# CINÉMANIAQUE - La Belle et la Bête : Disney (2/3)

L'adaptation du conte par Disney est certainement la version la plus connue du grand public. C'est aussi un de mes films préférés et, à mes yeux, un chef-d'oeuvre du 7e art.
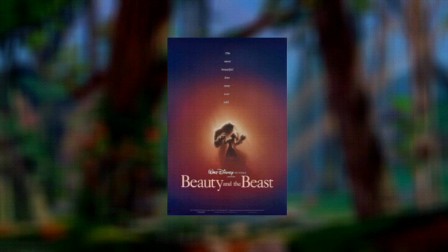Vous l'aurez compris, j'ai fait un sort à mon objectivité pour la suite de cette analyse. La Belle et la Bête est le 39e long métrage de Walt Disney Pictures et fait partie du second tâche d'or de la société de production,
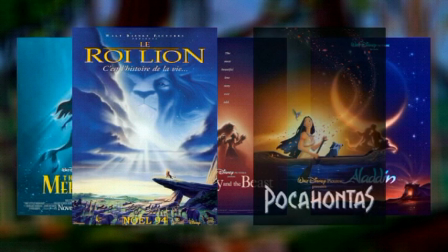débuté en 1989 avec La Petite Sirène, et qui a vu apparaître leurs films les plus appréciés à la fois par le public et par les critiques.
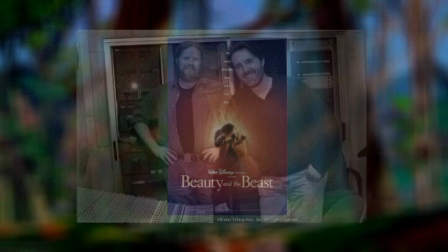Nommé pour l'Oscar de Meilleurs Films en 1992,
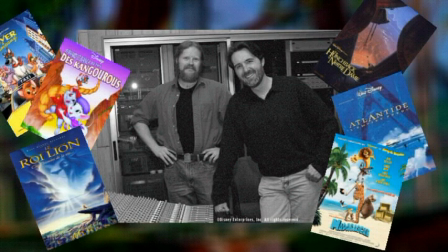il est le fruit du travail des réalisateurs Gary Trusdale et Kirk Wise, qui ont aussi travaillé sur ces films-là, et de la scénariste Linda Wolverton, qui a participé à l'écriture de tous ces films. La particularité de ce film est qu'il s'agit d'une comédie musicale. La musique a été récompensée par deux Oscars et nommée trois fois pour la meilleure chanson originale. Elle est issue de la collaboration entre deux hommes incroyablement talentueux, Alan Menken, héros méconnu de Votre en France puisqu'il a composé la musique de tout ça et Howard Hachman, un parolier qui a contribué à l'arrivée de ce second stageur de Disney par son travail sur l'écriture des chansons d'Oliver et compagnie, La Petite Sirène, La Belle et la Bête et Aladdin.
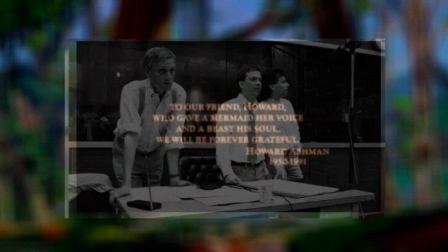Malheureusement, Howard Hachman mourut du sida le 14 mars 1991 à l'âge de 40 ans et ne vit jamais La Belle et la Bête achevée.
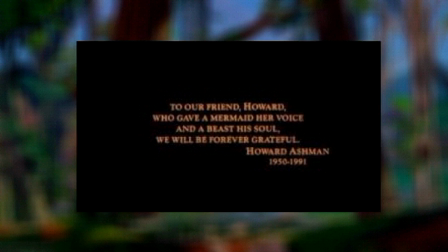Le film comporte d'ailleurs cette dédicace. « À notre ami Howard, qui a donné sa voix à une sirène et son âme à une bête, nous sommes à jamais reconnaissants.
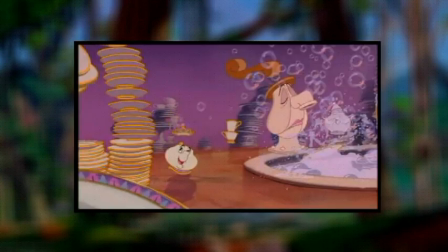» Dans une comédie musicale, la musique prend le rôle de pont. Chaque chanson est un pilier sur lequel repose l'intrigue pour avancer.
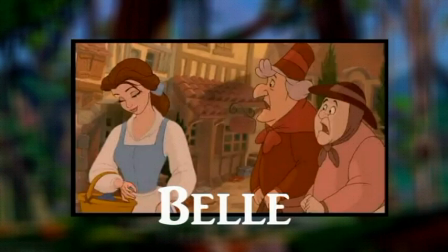Chacune a un rôle et sert ici à découper le film en plusieurs parties qui montrent une évolution dans la narration.
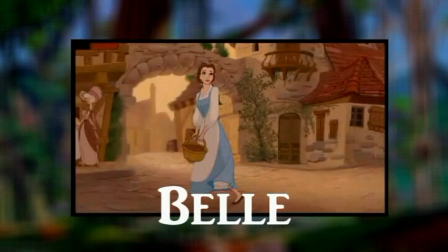Belle, la chanson d'ouverture, nous pose le contexte et nous présente deux des personnages principaux, Belle et Gaston.
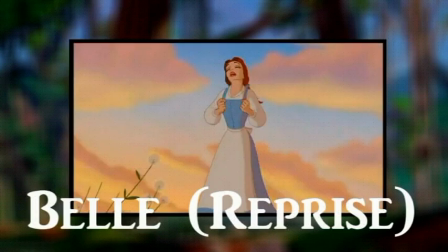La reprise de cette chanson nous explique les enjeux et les objectifs de Belle, qui est le personnage auquel on s'identifie et que l'on va suivre tout au long du film.
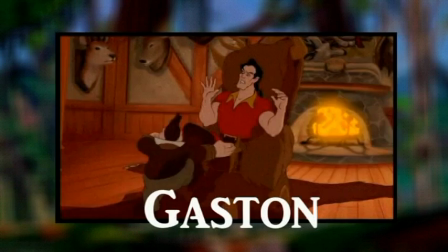Gaston, qui se trouve au début du deuxième acte dès que Belle devient prisonnière au château, est la chanson traditionnelle de l'antagoniste,
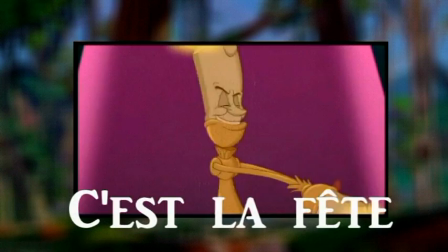qui est ici comique et chantée en partie par l'acolyte et un groupe d'autres personnages. C'est la fête nous montre la magie du château et nous offre le tableau le plus mémorable.
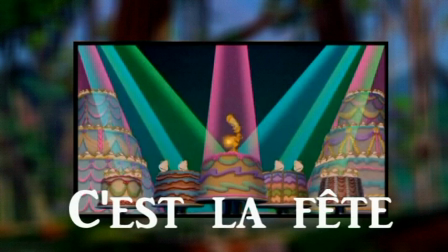C'est certainement la chanson la plus liée au genre du musical de Broadway. L'air étant joué et se prête à une chorégraphie, on est dans le spectacle pur.
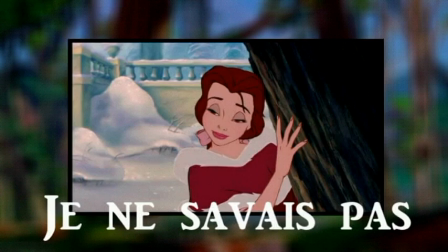Je ne savais pas nous montre l'évolution des sentiments de Belle et de la bête l'un envers l'autre.
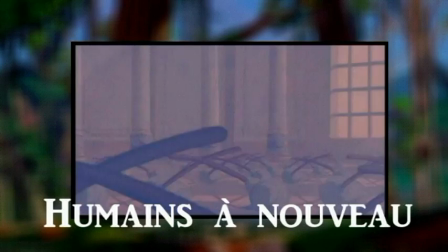Depuis 2002, la version longue comprend une chanson supprimée de la version cinéma, mais bien présente dans la comédie musicale jouée sur scène.
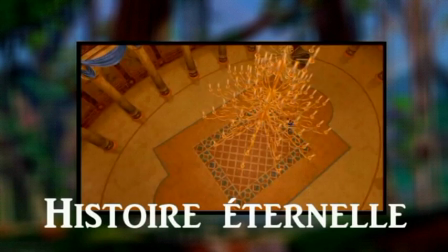Humain à nouveau, qui est dans la même veine que C'est la fête et qui est, selon moi, la plus dispensable narrativement.
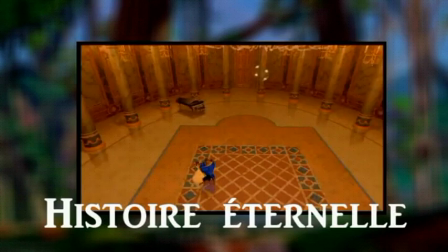Histoire éternelle, récompensée par l'Oscar de la meilleure chanson,
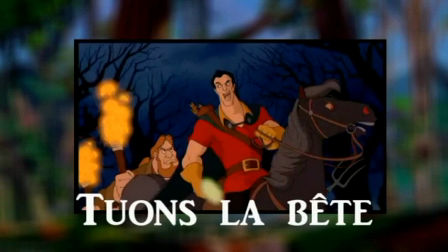et celle à travers laquelle l'histoire d'amour atteint son apogée et qui a la particularité d'être chantée par un personnage extérieur au coup.
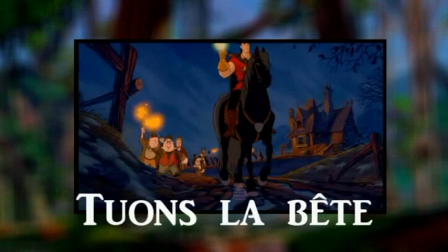Enfin, il y a la dernière, tuons la bête qui ouvre le troisième acte avec la crise à résoudre, c'est-à-dire les villageois qui menacent de s'en prendre à la bête et Belle qui va tout faire pour la sauver. Si j'insiste autant sur la musique de ce film, ce n'est pas seulement parce que j'y trouve qu'elle y est particulièrement aboutie. La production de la Belle et la bête a été un vrai parcours du combattant, notamment au niveau du scénario qui a dû être entièrement réécrit de A à Z un certain nombre de fois. Howard Hachman et Alan Menken ont alors été inclus dans le processus d'écriture et ont proposé cette structure en comédie musicale, ce qui a permis de faire sauter un grand nombre de blocages. Donc si le film est tel que vous le connaissez aujourd'hui, ce sont ces de là que vous devez en partie remercier.
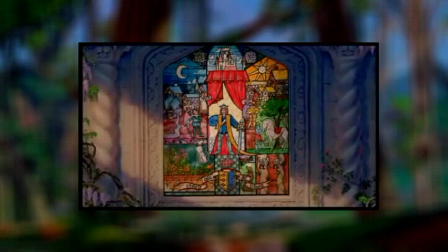Le film s'ouvre sur une voix off nous expliquant les origines de la malédiction qui a frappé le château de la bête.
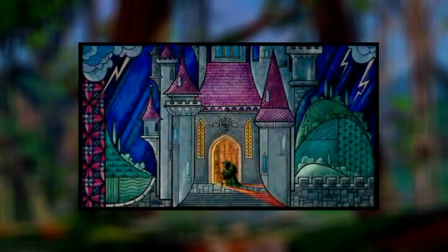On a donc ici une narration propre au genre du conte, mais avec une particularité. Le prologue se fait ici accompagné de vitraux, illustrant les propos du narrateur.
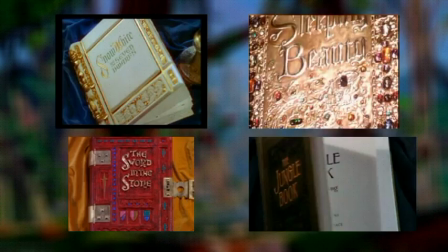C'est une façon originale de détourner l'ouverture avec un livre d'images, reprise dans de nombreux films Disney. Surtout quand il s'agit d'adaptation de contes de fées. D'ailleurs on a ici une malédiction qui doit enseigner une leçon à celui qui en est victime.
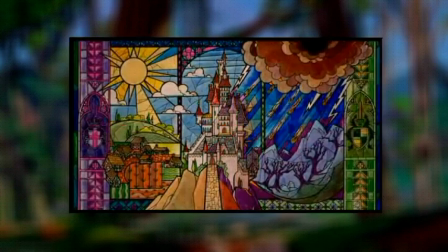En effet, ce dernier est lui-même responsable du sort qui lui a été jeté, de par son comportement inhumain envers quelqu'un qui lui demandait de l'aide.
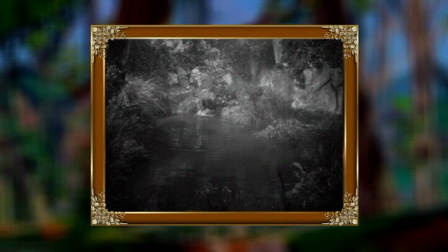Chez Cocteau, on avait une bête qui tentait de conserver une apparence d'humanité.